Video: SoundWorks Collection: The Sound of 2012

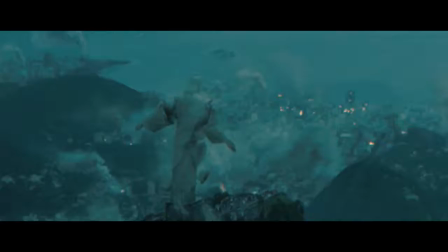2012 is about the Mayan calendar expiring at 2012 and the world coming to an end. Roland Emmerich the king of disaster films has put together a giant movie
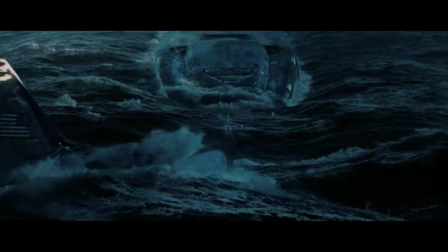that's a disaster movie that portrays the end of the earth but what's nice about it it has a story. I was thrilled I was like beside myself reading this thing seeing the first storyboards and the big posters of the sketch artist and it was just stunning.
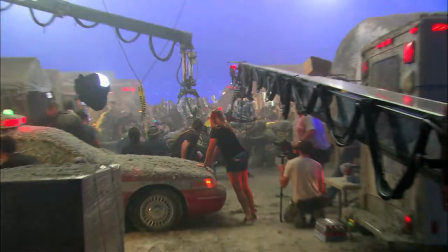So then we really understood what the scale is of that movie where it's the biggest thing I've ever seen for sure.
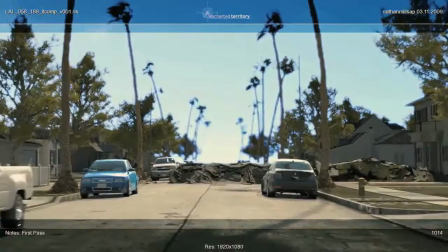Obviously this LA earthquake LA airplane is a it's an amazing showcase sequence that we're all really proud of.
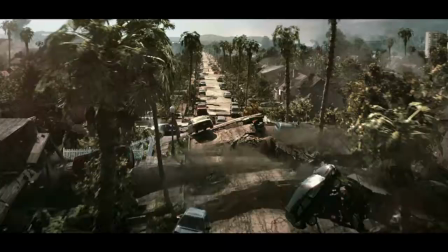It's a it's a fun ride and anytime you show it to anybody people are like wow that was great.
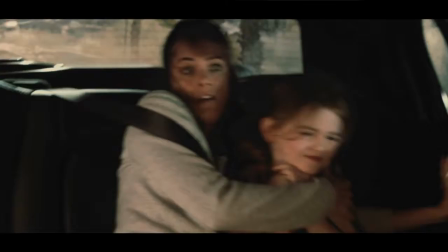Through these massive scenes we tried to create little micro pockets where you have a large eruption and you play that you see
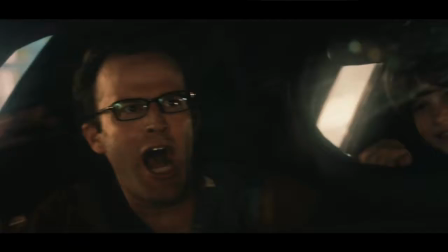it you play it and then you go into a person's head that is in that car in that earthquake and you just play his point of view you focus on that
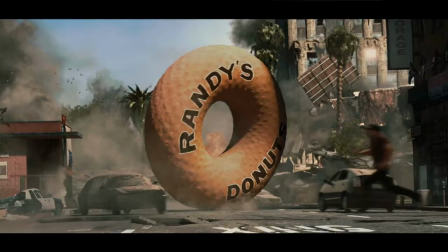then you go into a little dialogue line and then you cut wide and you go really large again. Paul Otteson our supervising sound editor and sound designer he orchestrated every sound effect that it had a little placement
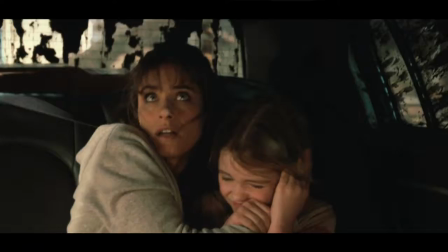and and have a purpose so he knew that if you have a car horn and the screen the same time it's not going to work so you offset one cheated and it has a rhythm to it
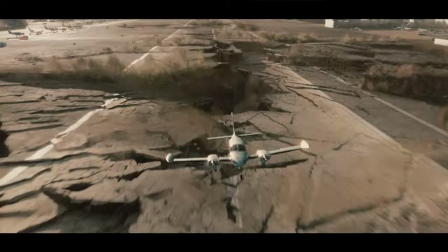it's a 40 minute sequence of this movie where people will be basically on the edge of their seat and what's interesting about that is when that
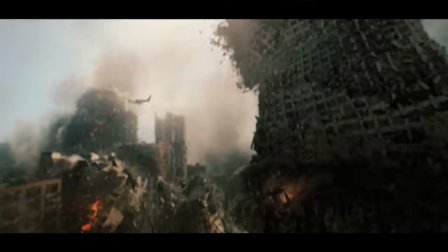concludes you're about an hour into the movie there's still an hour and a half left and you go what's next what's left after that
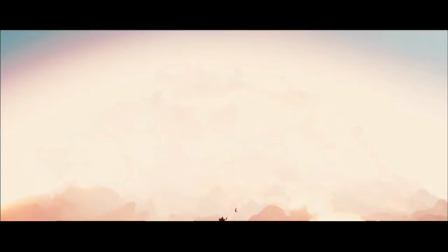So there's a Yellowstone eruption. You see the thing erupting and you hear no sound because obviously there's a large delay since it's so far away.
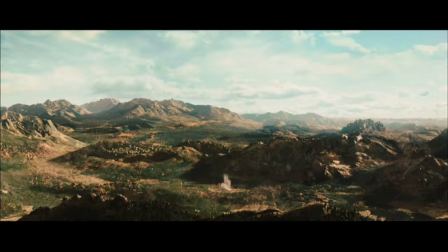And you see the trees falling over on the hillsides and you hear that low-end rumble that starts at five or ten hertz.
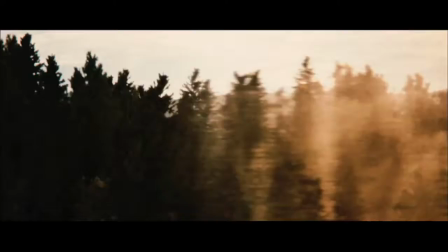And you sit there and you feel your pants flap or your toe tickle and then it just resonates up. Then the shockwave hits you and that is actually the loudest point. It's not the explosion but it's the wind hitting you and that resonance sound is one of my favorite scenes.
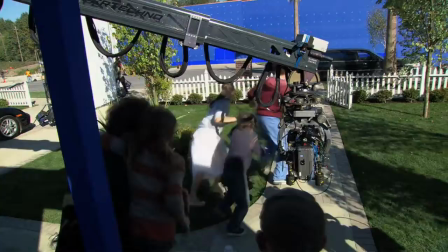It's a very simple design really but it's super effective. This is a unique movie because it has the 1600 visual effects scenes.
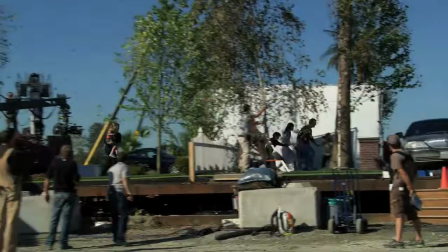Normally you have a couple hundred visual effects shots and this is like okay you have an eight-minute chase through LA and the only thing that is real is
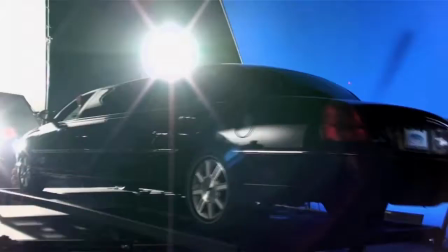them driving in a car down a dirt road in Vancouver and now you're looking at this picture and there's the world falling apart around it. We had to create a a destruction zone from scratch.
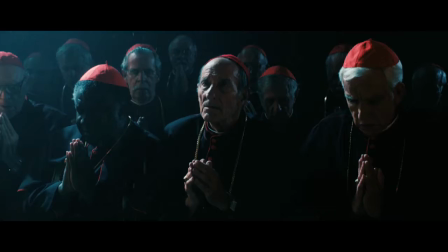Obviously a movie about the world ending and disasters is just gigantic.
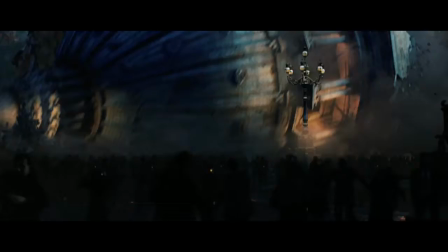I mean, you've got the Vatican rolling over your head. We didn't want to just batter the audience with just audio. We wanted to have it very powerful, very full, very low-end beat, but we didn't want to abuse the audience. That was the key, that was one of our approaches. Because if you ever go to a movie and it's too loud and it hurts and you just hit certain frequencies. It's not fun anymore. We wanted this to be a fun ride for everybody.
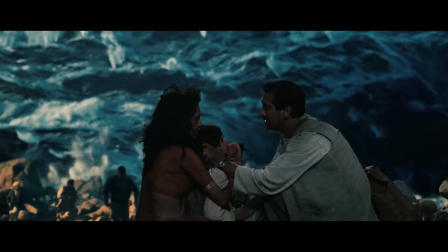There's not really a hard cut, sonically. There's always a scene ends and the next scene, before you see the scene, it slingshots you into the next section.
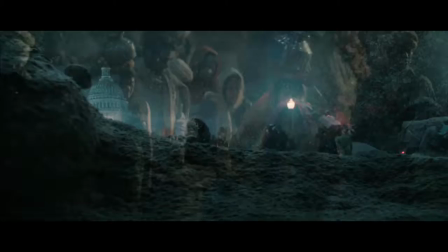So before you even see it, you're already in it and it's just a super smooth round maximum. I'm really proud of that.
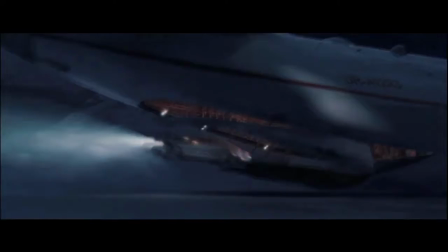I love this movie, I really do. It's got a lot of heart, it's got a really cool story. I like the people that are in it And I love, obviously, the sound opportunity that we were given in this movie, this let loose. This is one of those really challenging projects that us as sound geeks, we could just dig our teeth in and just ride with it and just have a great time.